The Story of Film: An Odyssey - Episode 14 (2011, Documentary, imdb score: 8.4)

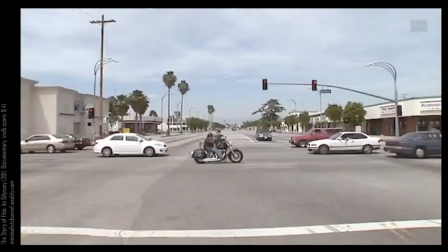In the 90s, American films like Schindler's List,
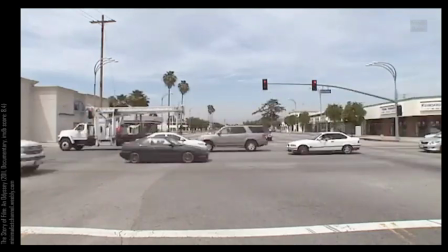LA Confidential and Silence of the Lambs were serious 40s genre pictures
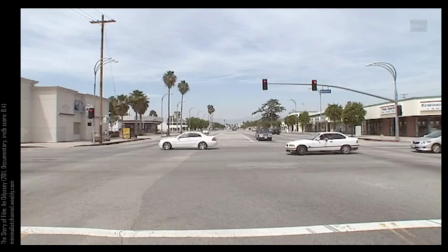in new guises.
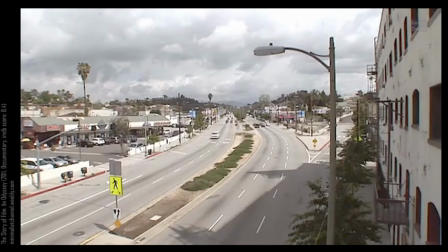But the real flavours of the times were irony and postmodernism, the idea that there are no great truths, that everything's recycled. More than previously, filmmakers started playing games with old genres, quoting from previous films, making films about films.
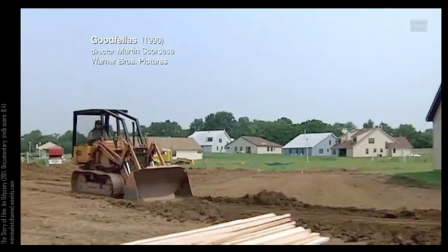Even the master of new American cinema of the 70s, Martin Scorsese, started doing this.
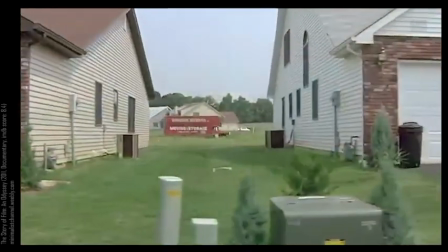Look at the ending of Scorsese's film Goodfellas. Like several of his movies, it's about gangsters.
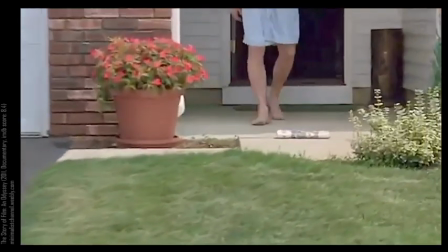But what's different is that this gangster looks right into the camera, a very postmodern thing to do.
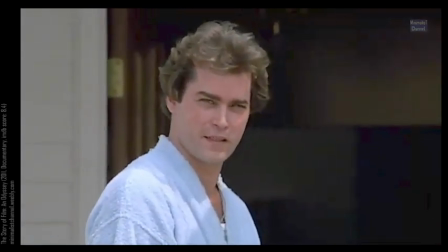I'm an average nobody. Get to live the rest of my life like a schnook.
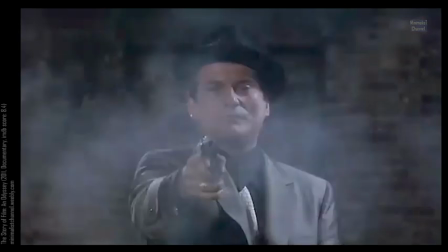And then, out of nowhere, Joe Pesci shoots right down the lens.
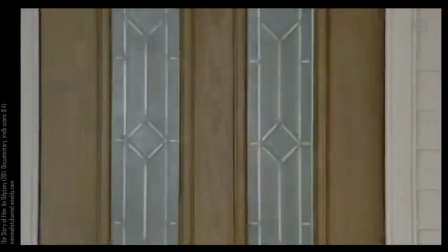A surprising shot until we remember that one of the oldest films ever made, The Great Train Robbery, did the same thing.
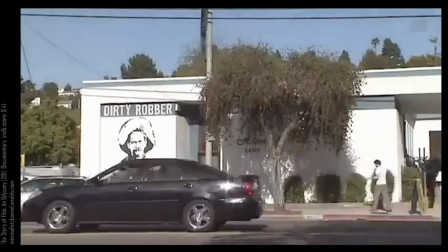Scorsese knew this shot and repeated it. Film quoting film, a very 90s thing to do.
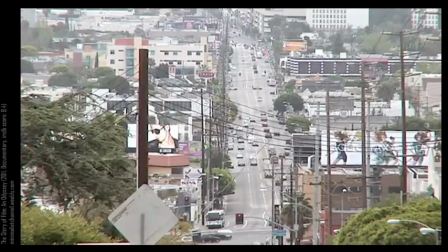American movies of the 90s were full of playful twists on old films.
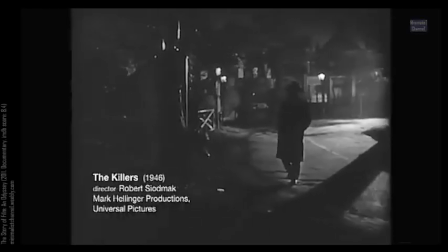In this classic film noir from the 40s, for example, two killers are about to do a hit.
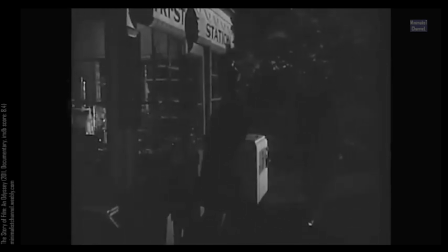The lighting's dark, the shadows are from German Expressionism, and, typically, the killers don't say much.
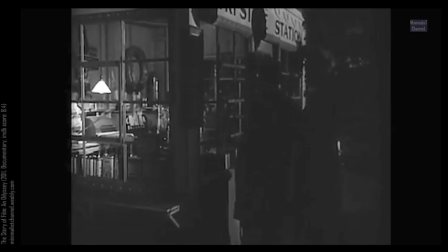There's little dialogue.
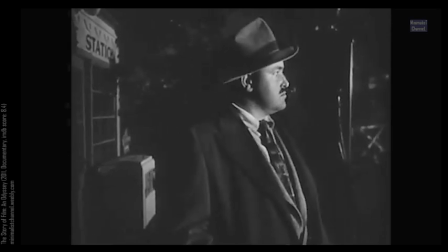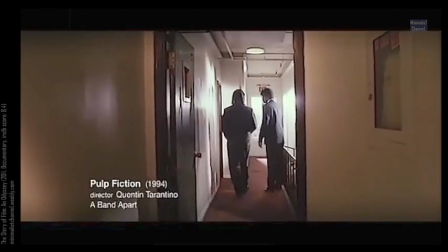Compare that to this scene of two killers about to do a hit in one of the most influential gangster pictures of the 90s, Pulp Fiction.
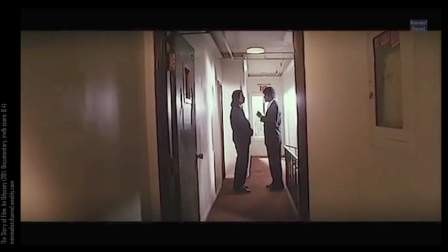The lighting's much brighter, but what's more noticeable is that in Pulp Fiction, they talk a lot.
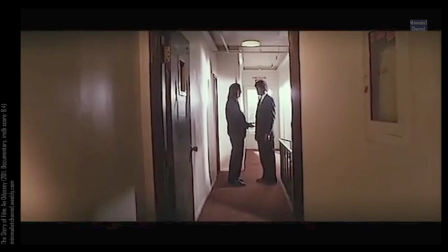You know what I'm saying? I ain't saying it's right, but you saying a foot massage don't mean nothing. I'm saying it does. And look, I given 1 million ladies 1 million foot massages, and they all meant something.
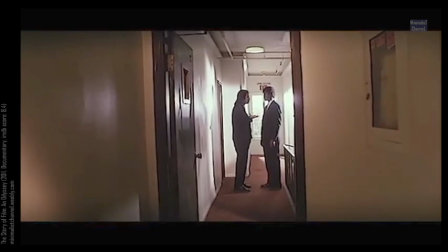We act like they...
Talking about everyday stuff like foot massages isn't exactly something that Humphrey Bogart would have done. Scenes like this breathed new life into American screenplay writing.
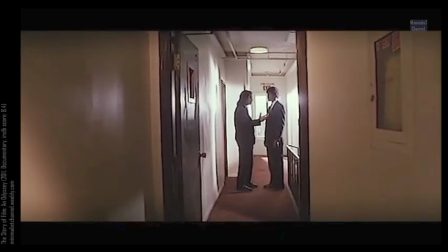They stopped the story, but opened up the discourse.
Right, man, they ain't got no sense of humor about this shit. You know what I'm saying? It's an interesting point.
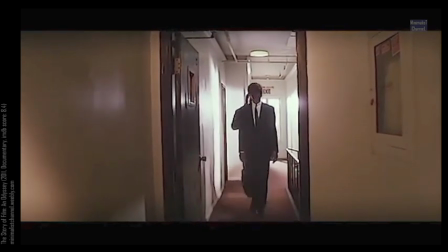Come on, let's get in character.
It's as if they'd been out of character, like they forgot that they're in a movie.
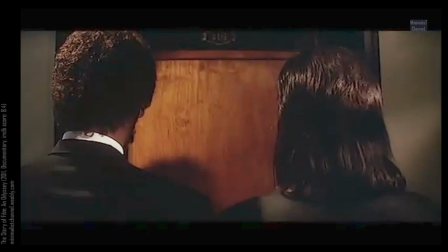What's her name again? Mia. Mia. Why are you so interested?
As if to emphasize the dialogue, the shot remains static behind the two guys, so we listen rather than look.
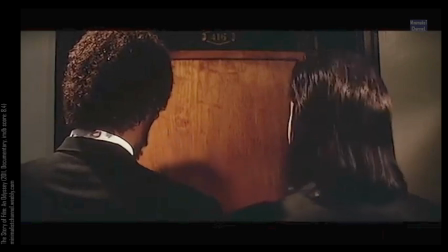Take care of her? No, man. Just take her out, you know. Show her a good time, make sure she don't get lonely. You're gonna be taking Mia Wallace out on a date? It is not a date. You know, it's like if you were going to take your buddy's wife to a movie or something. It's just good company, that's all.
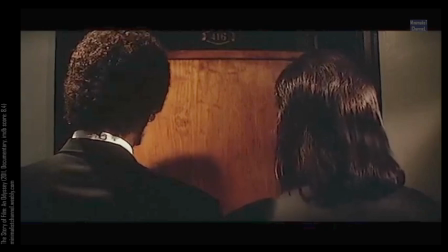It's not a date. It's definitely not a date.
This emphasis on the surrealism of everyday talk became known as
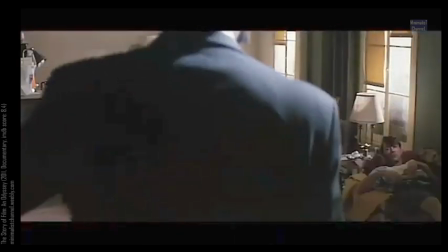Tarantino-esque after the film's writer-director, Quentin Tarantino.
How you boys doing?
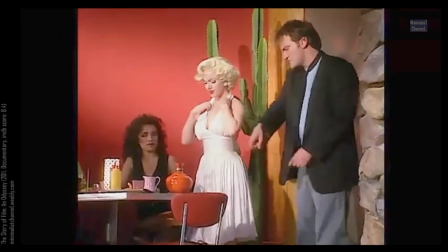About right here?
Tarantino-esque somehow meant both more real and less real than life at the same time.
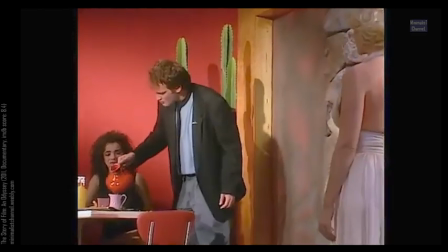And Tarantino wasn't only significant for his dialogue. Like Scorsese, he was a hyperlink to film history.